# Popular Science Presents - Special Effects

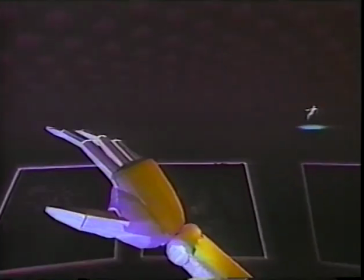(0:20) readouts. Fire monitors on.
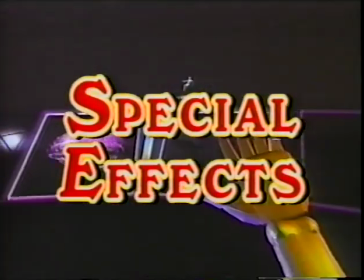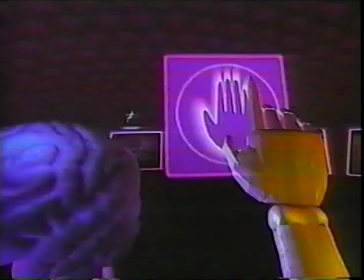(0:28) Graph 5. Engage.
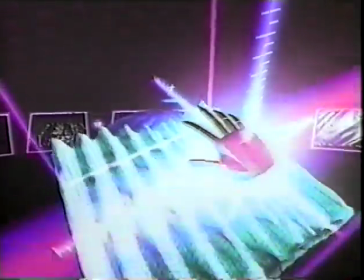(0:33) Change brainwave parameters. Brainwave pattern altered.
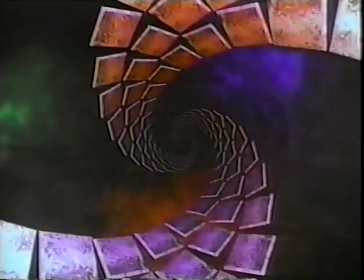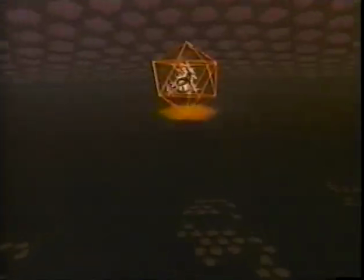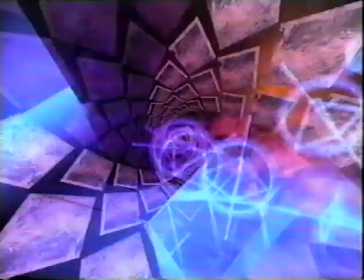Visual effects experts have been creating dazzling images since the early days of film. Today's effects artists have refined methods used for nearly a century and have taken the art of visual effects to new heights. The early film pioneers are credited with inventing the techniques that Hollywood's greatest visual effects experts still use today.
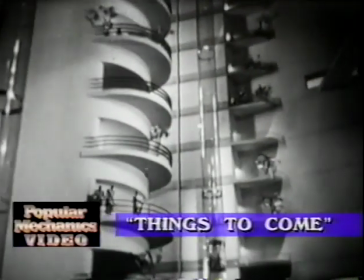(1:15)
Miniatures have played an important role in cinematic special effects.
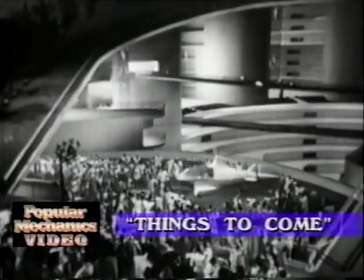(1:19)
For the 1936 film Things to Come, a futuristic miniature city was constructed in intricate detail.
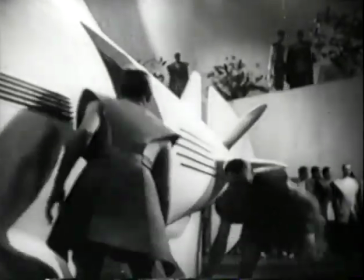(1:25)
In order to add actors to the scene, cameraman Eugene Shufton placed a mirror at a 45-degree angle in front of the lens. This
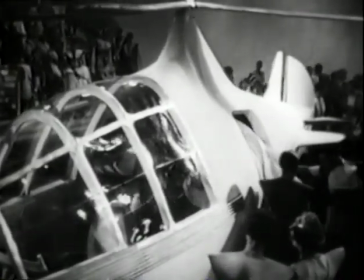(1:33)
made it look as if the actors situated off-screen were actually inhabiting the miniature city.
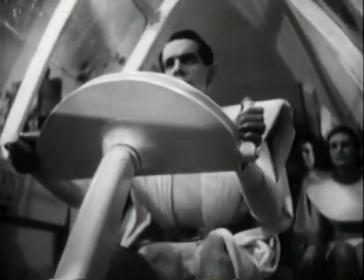(1:38)
This technique came to be known as the Shufton shot and is still a staple of modern-day special effects.
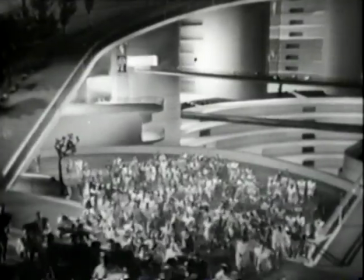(1:46)
Here's visual effects artist Harrison Ellenshaw to explain. Somebody once said it's all done with mirrors, and I think they were right.
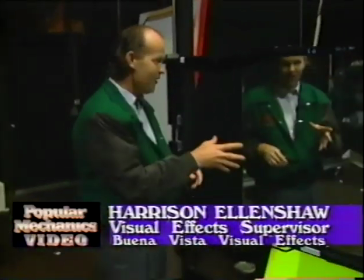(1:54)
Anyway, we have a mirror, and this, ironically, is used.
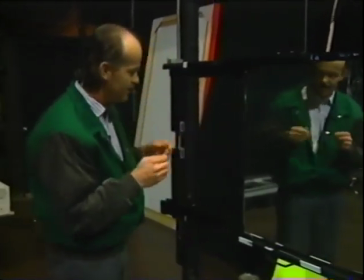(1:59)
We're just setting up a shot that is a Shufton process by which you
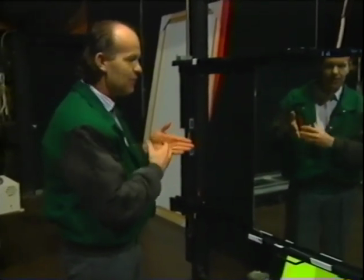(2:05)
reflect something into the scene.
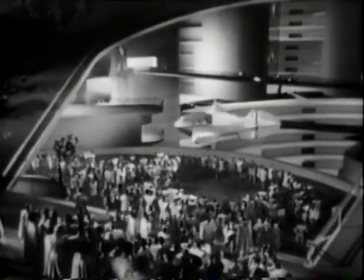(2:08)
And what you do is you can scrape off the surface of a mirror so you can reflect only part of something off to the side into the scene.
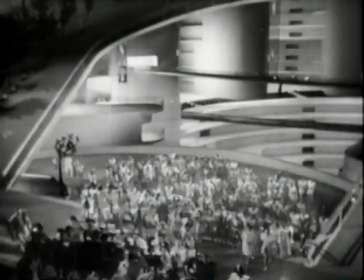(2:17)
The wonderful thing about film is that it's really a two-dimensional medium. It's just like closing one eye, and you don't know if something's close or far because you don't have the depth perception. And film doesn't have the depth perception, and the third dimension in film is always an illusion created by all the cues that you have going for you. You know small things are usually further away, and you know things further away have less contrast and all those kind of things.
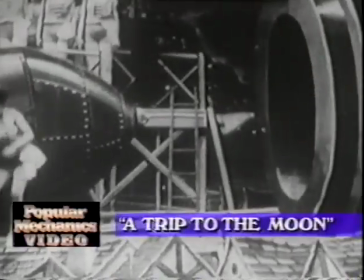(2:44)
But you look at a piece of film and there's no depth to it. It's just a piece of celluloid.
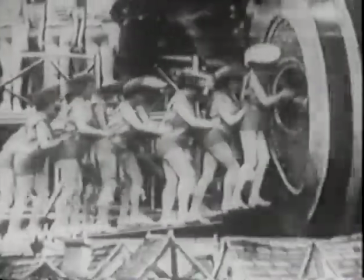(2:50)
French film pioneer and former magician Georges Méliès is the father of special effects in the movies.
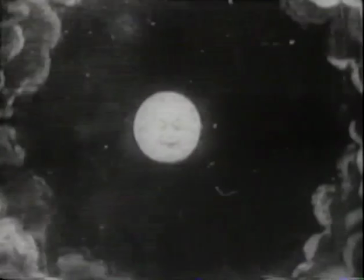(2:58)
For his 1902 film A Trip to the Moon, Méliès wanted to show a rocket ship landing on the moon.
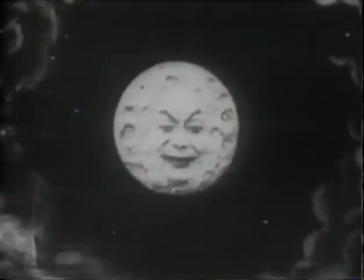(3:05)
In order to achieve this effect, Méliès stopped the camera, placed a model rocket on the moon, and started the camera again.
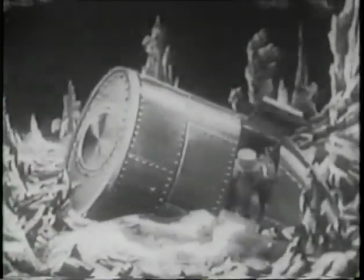(3:12)
This simple technique is an early example of how editing can be used to create a special effect.
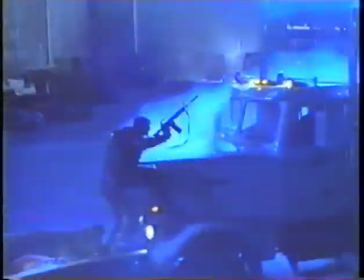(3:18)
Many of the techniques that Méliès pioneered have become standard contemporary special effects.
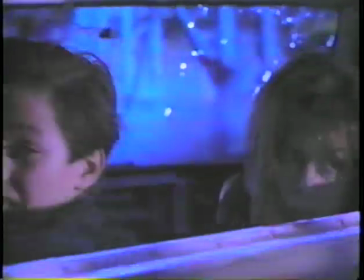(3:23)
This scene from Terminator 2 features a real tanker truck that has been intercut with a quarter-scale miniature truck.
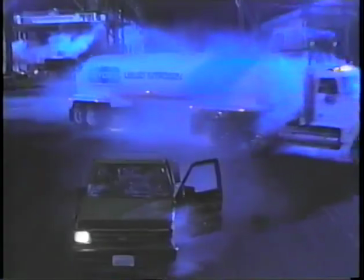(3:30)
Modern advances in miniature design and editing make it difficult to tell which is the real tanker and which is the model.
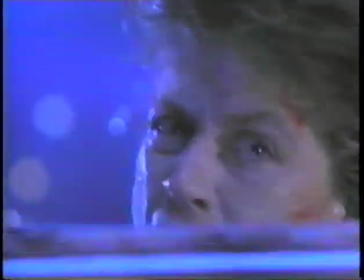(3:38) Don't stop!
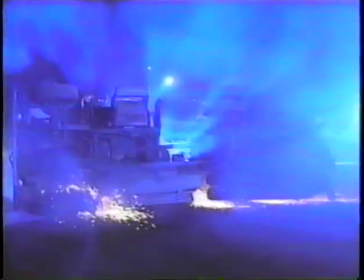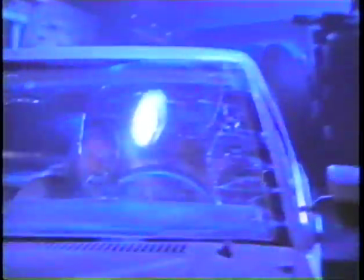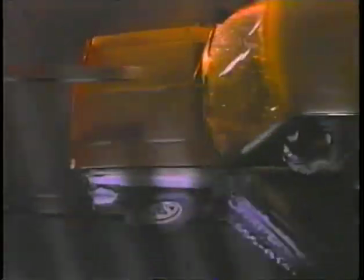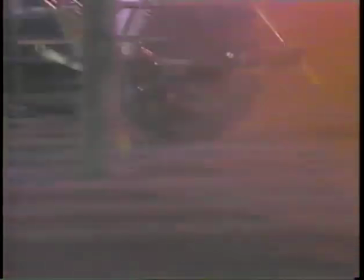(3:57)
To find out more about this scene, we talked to Gene Warren Jr., who won an Academy Award for his special effects work on Terminator 2. When the tanker
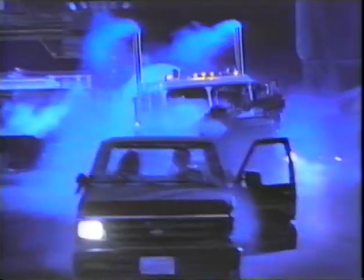(4:09)
swerves and starts to roll over, a medium shot of Arnold starting to flip is a puppet. The wide shot, when it starts to flip with intercuts,
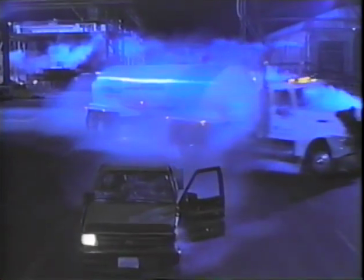(4:20)
is an actual full-scale tanker that was rolled that is also a puppet, but that's Stan Winston's full-scale puppet.